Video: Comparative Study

Gender theory analyzes different interpretations of masculinity and femininity in different contexts, communities, and areas of study. Gender theory involves looking at how negative and positive gender interpretations and stereotypes can influence the development of healthy identities. Gender theory allows us to analyze the feminine and masculine characters to determine whether they are significant, realistic, and representative, or whether the characters are simply objects used to construct and uphold gender norms.
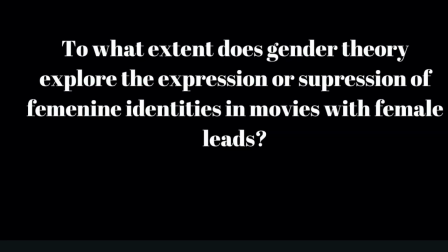(0:32)
In this video, I will explore how the female identity is both suppressed and expressed through the confirmation and subversion of gender norms, as well as use gender theory as a critical tool to analyze the power female characters are given in movies with female protagonists.
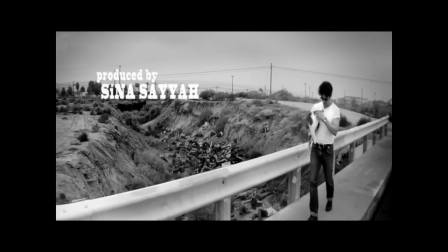(0:47)
The first movie chosen is A Girl Walks Home Alone at Night.
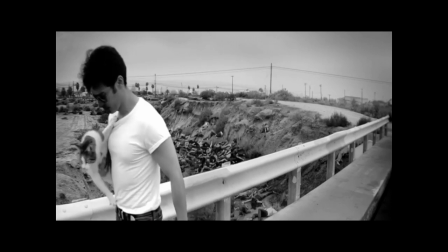(0:51)
It is an Iranian-American art house vampire film made in 2014 that is set in a fictional Iranian city but shot in California.
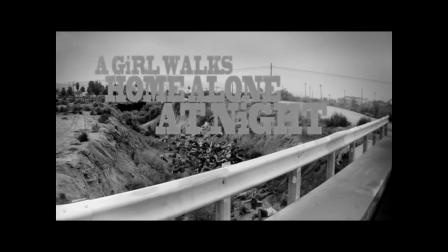(0:58)
It tells the story of a female vigilante that subverts the gender norms of both American and Iranian societies.
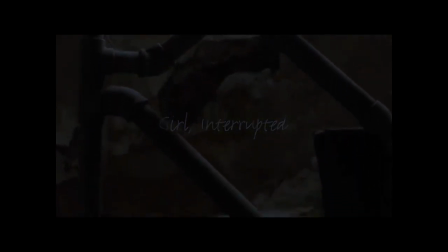(1:06)
In contrast, Girl Interrupted is an American film released in 1999 that tells the story of a teenager sent to a mental institution after a suicide attempt.
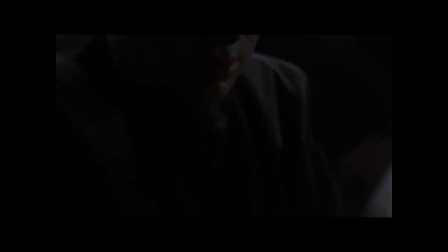(1:15)
Her interactions with the women around her influence her personal growth while highlighting the dangers of the institutionalization of the female body and mind.
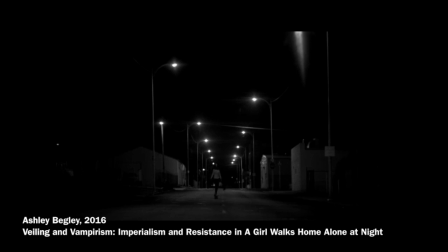(1:28)
In A Girl Walks Home Alone at Night, the girl defies the Western viewpoint of veiled women as sexually and individually oppressed.
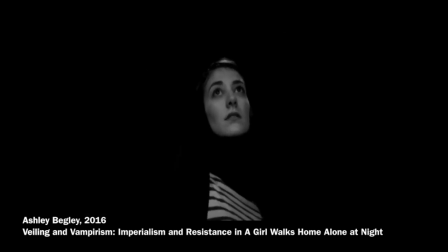(1:36)
At the same time, she moves away from the Iranian social expectation of what is respectable and the generalization of women as submissive subjects.
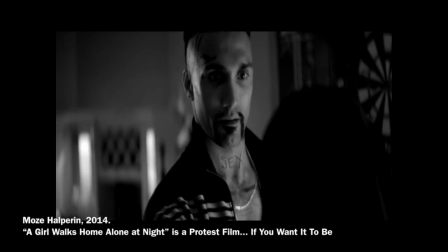(1:43)
The use of the chador blocks the male gaze, and its association with women as victims allows the girl to lure males and kill them.
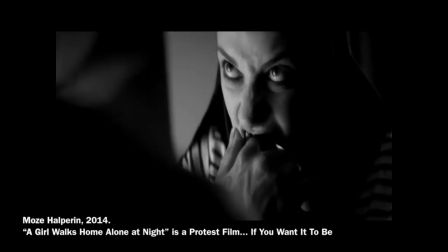(1:50)
This provides a subversive image of the place women hold in both American and Iranian societies.
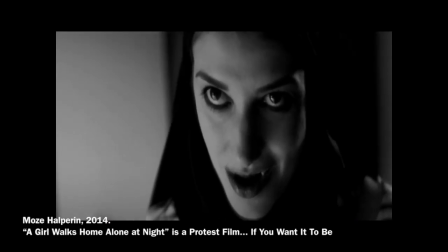(1:55)
Thus, it provides a positive platform for its female characters to have agency and develop personhood.
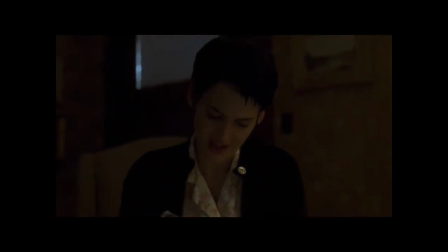(2:05)
In Girl Interrupted, the female protagonist questions the gender-based diagnosis and treatments forced upon her.
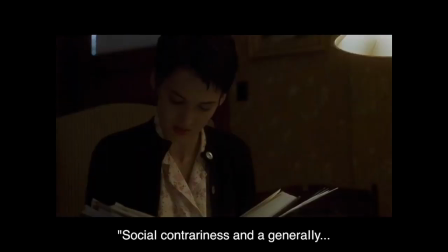(2:10)
Her fight against the binary expectations that restrain her allowed the film to question the way society views young women as objects to be restrained,
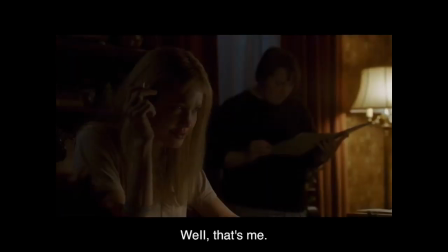(2:17)
by showing how those in positions of power attempt to lock them into places of vulnerability.
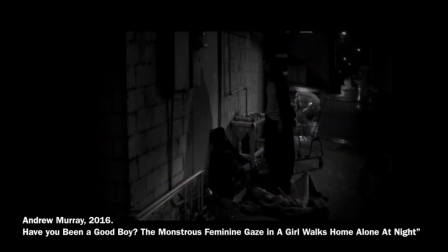(2:24)
In addition, society has a tendency to ostracize and vilify those, especially women, that step outside the expected norm. This is seen in both films as they both depict a monstrous female character that directly opposes the norms of femininity and respectability in their respective cultures.
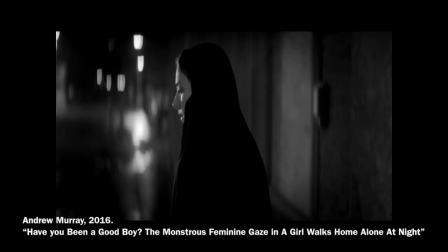(2:40)
In A Girl Walks Home Alone at Night, the expectation-defying female vigilante is also depicted as a chador-wearing,
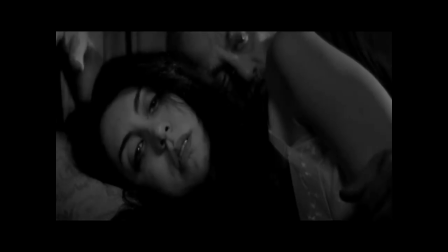(2:46)
blood-sucking monster whose only method of justice is through murder.
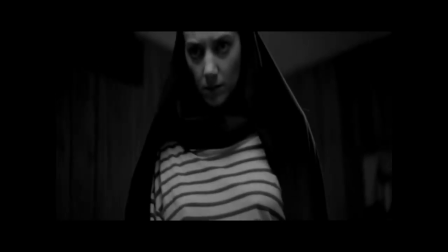(2:50)
However, the vampire girl is able to subvert the monstrosity she is associated with, as she is outside the constructs of society's dominance.
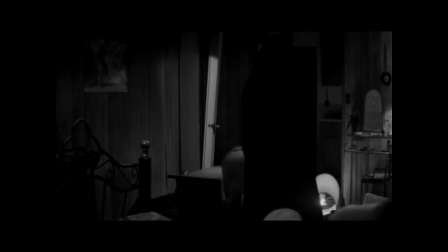(2:58)
The girl uses a subversion of the male gaze to terrorize toxic men and eradicate symbols of misogyny.
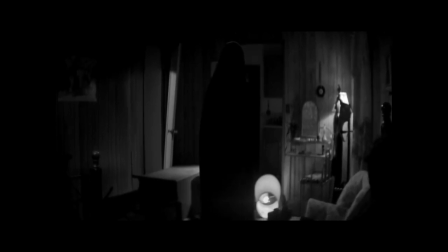(3:04)
The girl is not inherently sexualized by the camera, but instead is at eye level with it, solidifying her position of power within the movie as a whole.
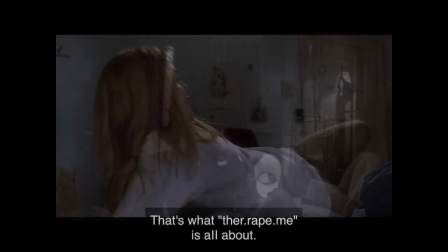(3:13)
In contrast, the characters of Cassandra and Lisa in Girl Interrupted explore the deviation of gender norms through being a monstrous female figure,
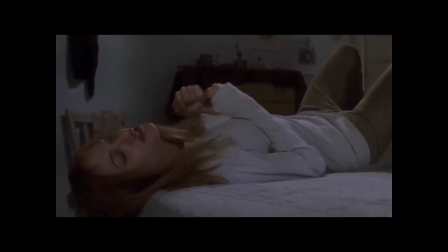(3:21)
in the sense that the institution they are placed in are unable to control their mind and identity.
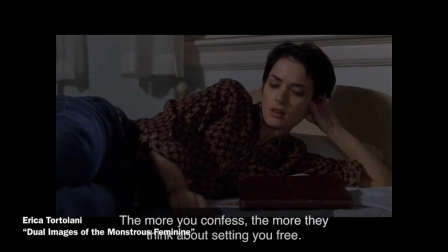(3:26)
However, the association of internalized monstrosity within mentally ill women plays a role in constructing an image of these women as dangerous, even evil.
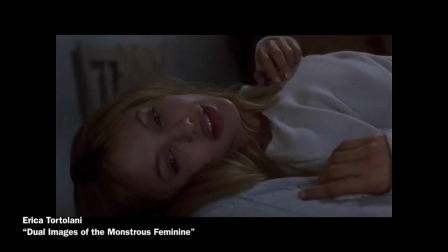(3:34)
For example, Lisa's aggression constructs her status as an unfeminine other character.
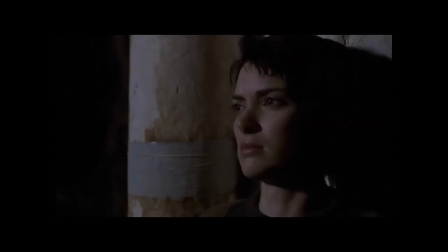(3:39)
This is further emphasized by the unnerving close-up shots and dark shadows that she is shot in.
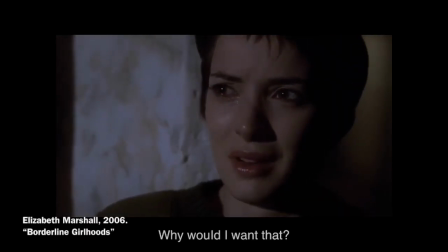(3:45)
Whereas, because Susanna removes herself from Lisa's control, she is framed in both literal and metaphorical light.
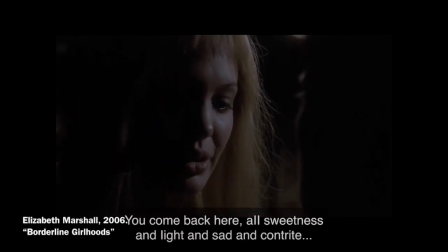(3:50)
Susanna is also shot from a direct angle, whereas only a distorted half of Lisa's face remains visible.
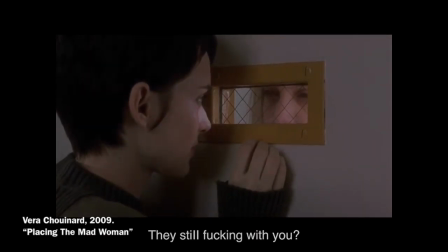(3:57)
These harmful representations of what type of women embody monstrosity and madness reinforce the exclusion and institutionalization of the unfeminine other figure.